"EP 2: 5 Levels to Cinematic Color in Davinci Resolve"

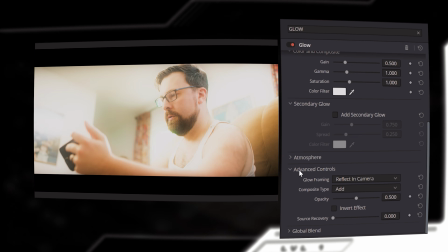(16:30)
And then I'm going to go to advanced controls, composite type, and I want to bring this to soft light.
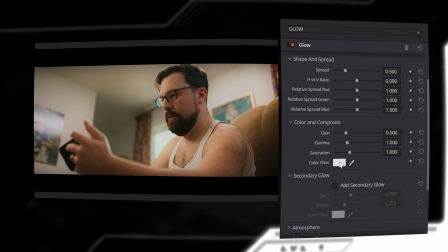(16:38)
There we go. Okay, now I'm going to go to the color filter. And I want to change the color filter to a little more orange.
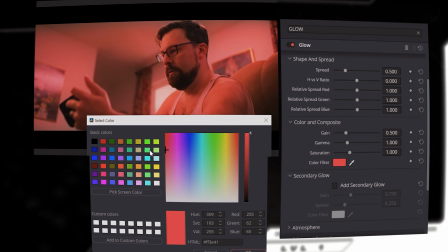(16:45)
Again, look, this is going to adjust the entire image. See how I'm just changing the color of the entire image, basically?
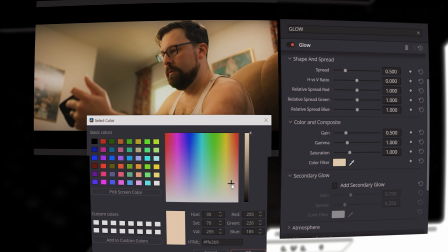(16:50)
I want to bring it a little more orange. And you could bring it more than you plan on keeping it, just so you could really see, there you go, the orange-yellow peeking through. Good. All right, I'm not going to keep it like that.
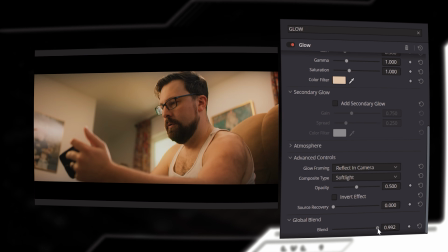(17:01)
I'm going to go to Global Blend, and now we can adjust it based on our original image. So I'm going to drag it up very, very subtly, probably 0.78, 0.078. See how small?
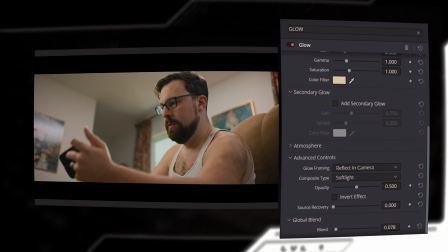(17:20)
It is so small, but it's bringing the image a little more warm. And that brings us to level 4.
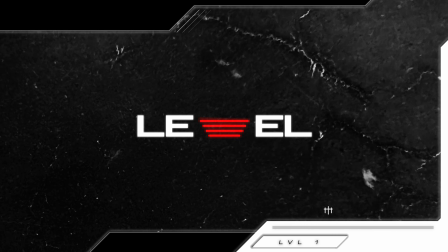(17:29)
Level 4, one of my favorite levels. This is how your viewers are going to digest your video. Is it authentic? Is it vintage? Is it clean and clinical?
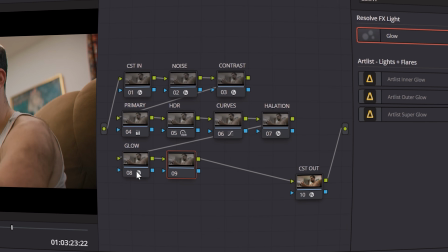(17:40)
How are they going to digest it? Level 4, we're going to add our next node, and this is going to be the look.
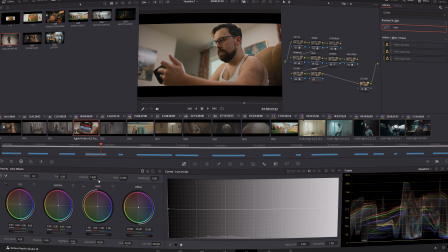(17:47)
This is where we get to tell our story. This is the first step of creating the image that the viewer is going to be digesting.
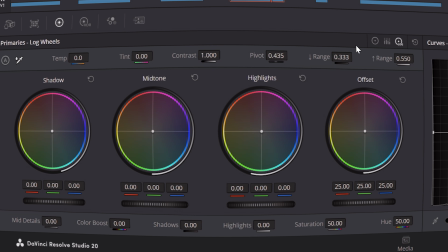(17:54)
How are they going to digest it? So we're going to go to log wheels. So you click your primaries over here and then go to log.
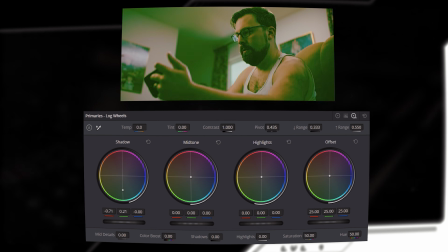(18:02)
This is going to affect the color of the shadows. This is going to affect the color of the midtones. And this is going to affect the color of the highlights. And this would affect the entire image. Cool? Cool. So what I want to do is I want to go to my shadows.
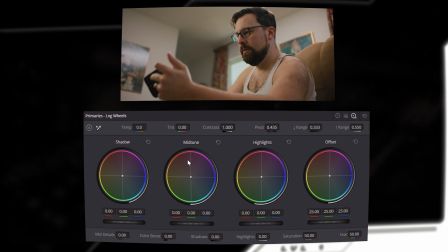(18:17)
I'm going to create contrast through this. I very rarely use the midtone or highlights. I use shadow and then offset. I'm going to bring the red down a little bit. This is going to introduce more of a teal look to the shadows. And I don't want straight teal. I want to bring a little bit of blue. I'm going to bring the blue up to 0.03.
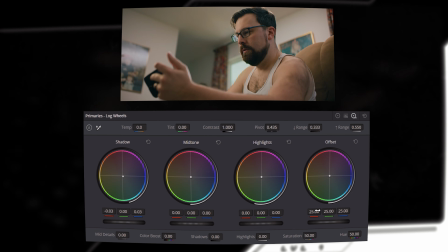(18:35)
Boom. All right, now I'm going to go to offset, and I'm probably going to make this image a little more warm again. So I want to go to the red right here. I'll probably bring it up a little bit to about 25.16, very small.
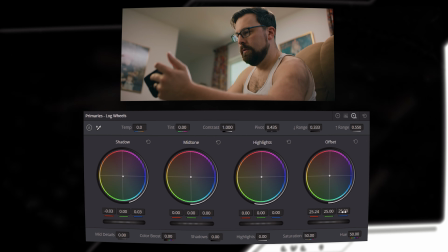(18:49)
And then I want to create more of a yellow. So I'm going to go to the blues, and I'm going to bring this back to very small, 24.68.
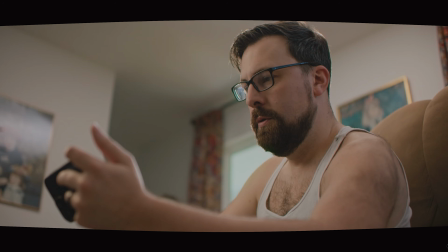(18:56)
Little bits of contrast for bringing in. I may even change that blue.
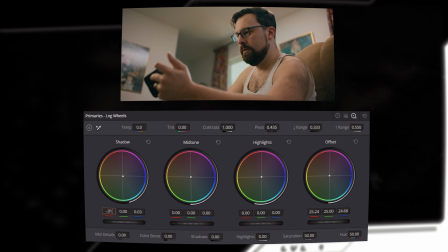(19:02)
I may go to like -0.01 or something like that to bring the teal a little bit further away.
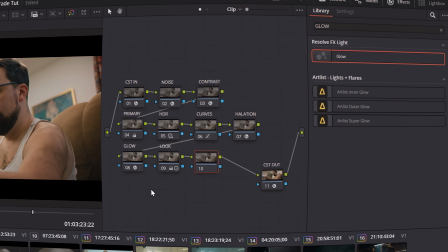(19:07)
Up next, we are going to create our grain node. This one's easy. Built in to DaVinci, no plugins, film grain.
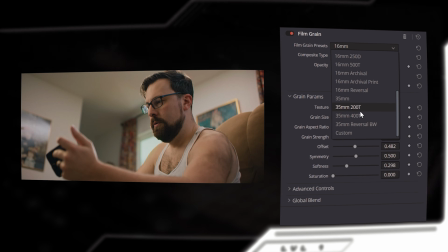(19:17)
Go to film grain presets, 35mm 400T. This is what I have found to be closest to that sweet spot of film, like late 90s, early 2000s. I'm going to bring the opacity, where do I want it? Probably to about, I'll go 0.713.
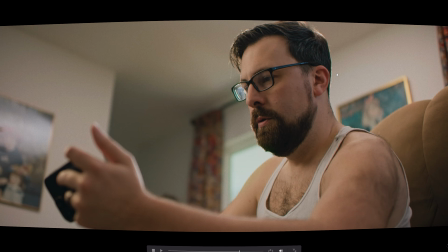(19:34)
So now, when I zoom in, you can see we have now created that film look.
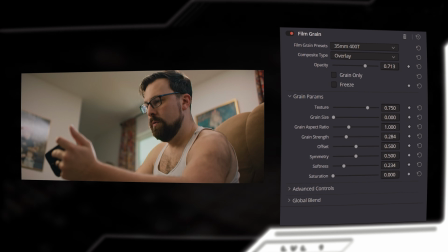(19:43)
It's just enough to give it not a super digital look. Now again, if you wanted to have more of a digital look, but still have a little bit of grain as a subtle factor, you could bring this down. You don't have to have it super visible. You could bring it down. You could bring it to about 0.194.
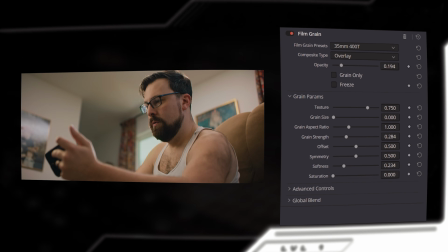(20:01)
It's there. It's just subconsciously introduced. Up next, we're going to create our damage node.
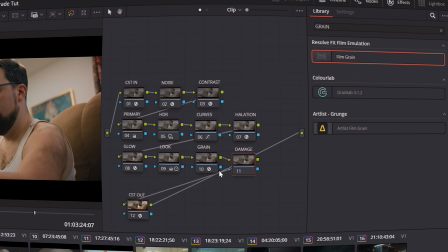(20:09)
All right. The whole reason I use this is because, just like the whole reason I use grain, people think maybe there's some deep age-old psychology for using grain. No, when we watch movies, we see grain. So the grain is going to determine how we digest it based on recent years.
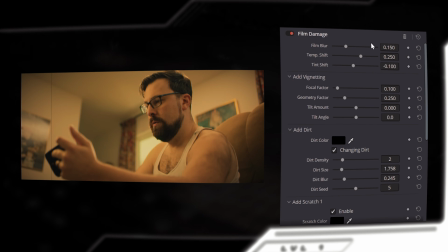(20:26)
Damage is the same thing. All damage does is make you feel like you're in a movie theater, or the way I use it makes it feel like you're in a movie theater. So you're going to basically go to all these parameters and go to 0.